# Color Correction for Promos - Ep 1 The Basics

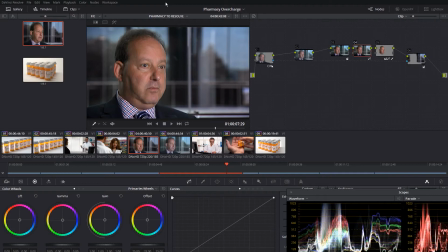0s
Hey everybody. I'm making these videos to show the other stations how we here at Boston 25 use DaVinci Resolve software to make our promos look better.
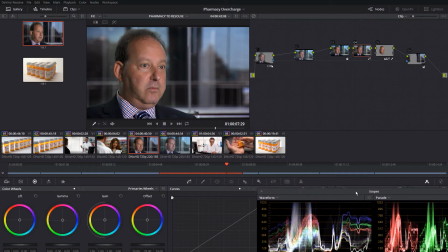10s
Now, your CFO will love this. DaVinci Resolve is free, so you can download the trial version for free. It does about 95% of what the full up version does, which is only $1,000. But the trial version is what we use. I've never had a problem with it. I've never had it not do something I needed it to do.
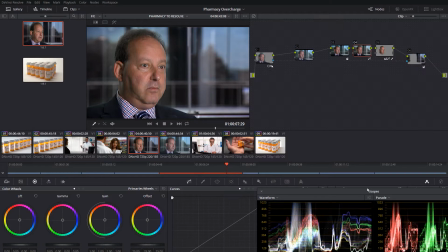29s
And you can't beat free for a price. So every promo I do goes through Resolve and every shot gets color corrected. Now there's plenty of videos out there that will show you how to round trip through your editor and how people use DaVinci Resolve.
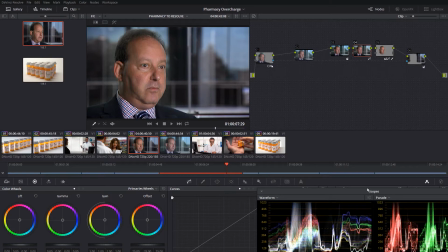44s
We use it with Avid. I cut everything in Avid, and then I bring it all in Resolve and color correct away to my heart's content. These videos aren't going to be the nuts and bolts of how to round trip stuff and how to actually use the software.
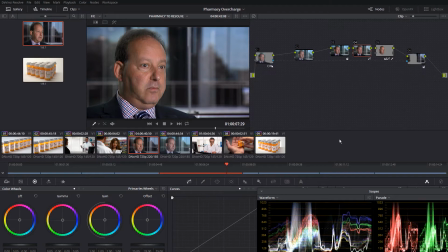57s
It's going to kind of assume you know how to do that already. But I'm going to show you through the process and what I'm thinking about when I color correct these shots, which is the important part. Understanding the nuts and bolts of the software may look a bit intimidating, but it's not.
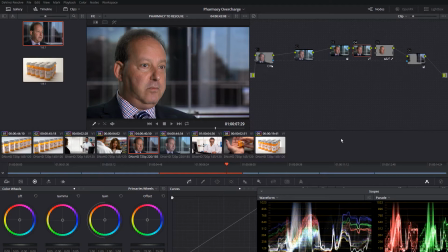70s
What's really difficult is, well, what do you do with it? And that's what I'm going to try to show you guys. This is a shot we used in a promo about pharmacies that were overcharging people. So this is what we turned it into, and this is what was shot.
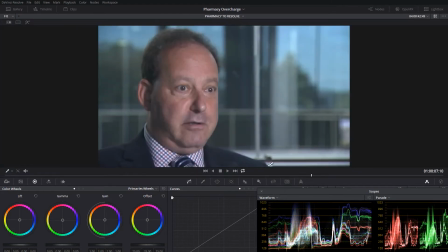83s
So if we look at what was shot, just looking at this shot right away, obviously it's pretty blurry and it's pretty flat. It almost looks like it was shot in log. I don't like the softness of the guy. I don't like these colors in the background. They seem to take away. You don't know where to look at when you first look at this shot.
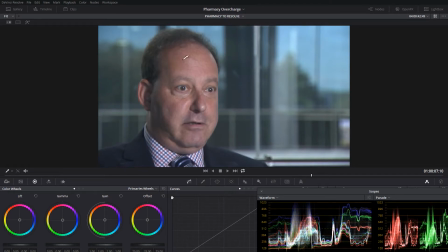102s
It's in a promo, so it's going to be pretty quick. I need this guy to leap off the screen, and he's not doing that.
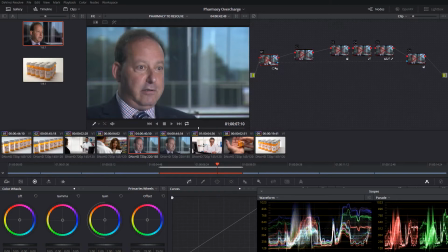108s
So the very first thing I'm going to do is resolve his node base. So the first node I'm going to put in a sharpened node.
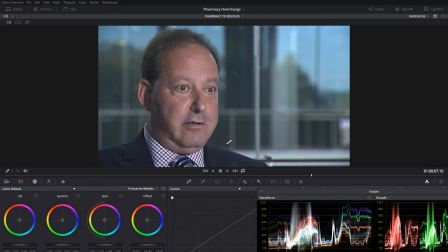116s
So that's what was shot, and that's what Resolve sharpened it into. Now, if you look here, this is a mask I put on.
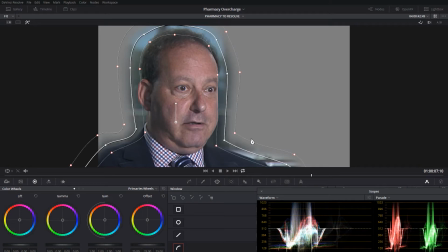124s
You can see it's not sharpening the background, which I like to knock out of focus. It's just sharpening our subject, which does not look good, blurry.
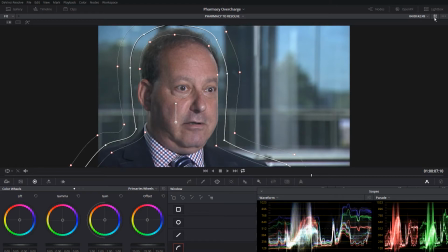131s
It looks better sharp. Don't know what that's going to look like on YouTube, but trust me, it was pretty soft.
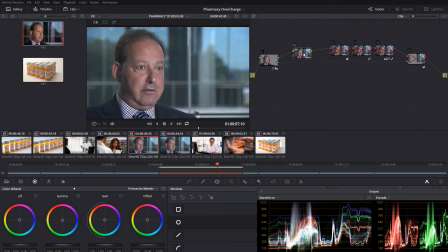136s
The next node is my basic balancing node. It's where I just start to... that node didn't do anything. Let me delete that. The next node is going to be my basic color correction node.
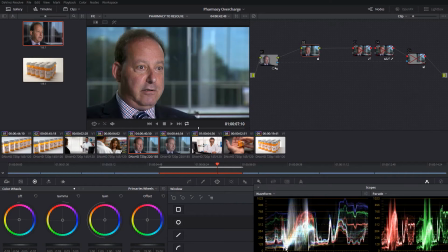149s
So if you look down here on the scopes, what I've done is I've brought the blacks down a bit, and I've brought the midtones up a bit to give the shot some more contrast. So that's without the basic grade. And that's with the basic grade, without and with.
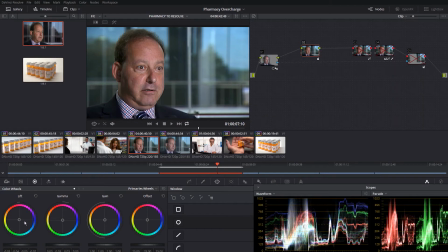163s
I also took some of the blue color out of the darks, just a little bit. You can see on the scopes down here, this is how Resolve works. You've got the blue, the green, and the red. It's a little counterintuitive, but when all these line up, you've got black or white. So let's take a look. You can look right there. That's a little more neutral.
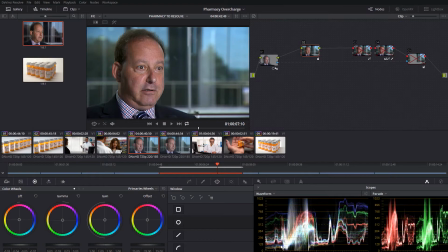181s
It was pretty blue right there, and then they're almost all together, which means black. Just blackened up his jacket a little bit. And in this node is where I took care of the background.
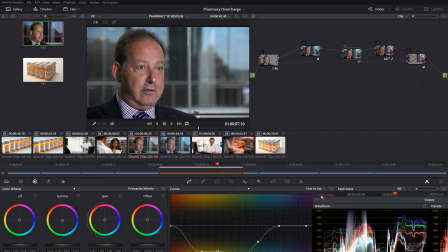191s
I did that by a node up here called Hue versus Sat. So this looks intimidating, but it's not. This is how you think of this. This is the yellow, and this is the amount of saturation in that picture of yellow. So I've taken the saturation out of just the yellow, just the green, and a little bit of the teal.
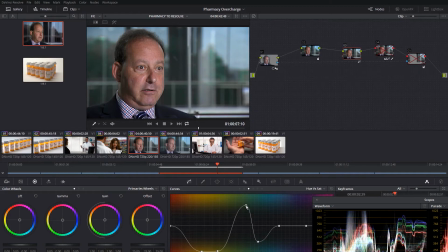209s
So watch what happens when I push this up. We've got like nuclear-looking trees. That means all the greens in the picture are really saturated. And if you bring it down below the line, that means all the greens in the picture are not very saturated.
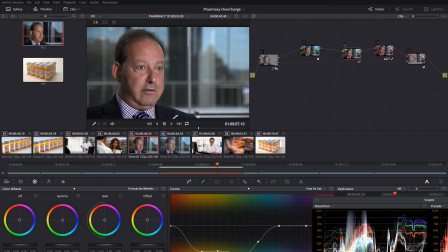224s
Now, fortunately, this guy wasn't wearing a yellow shirt or a green shirt or a tealish shirt, so if we toggle this node off and on, it's really just affecting the background. You know, sometimes you get lucky. And he's not wearing any of the colors that were offending me in the background.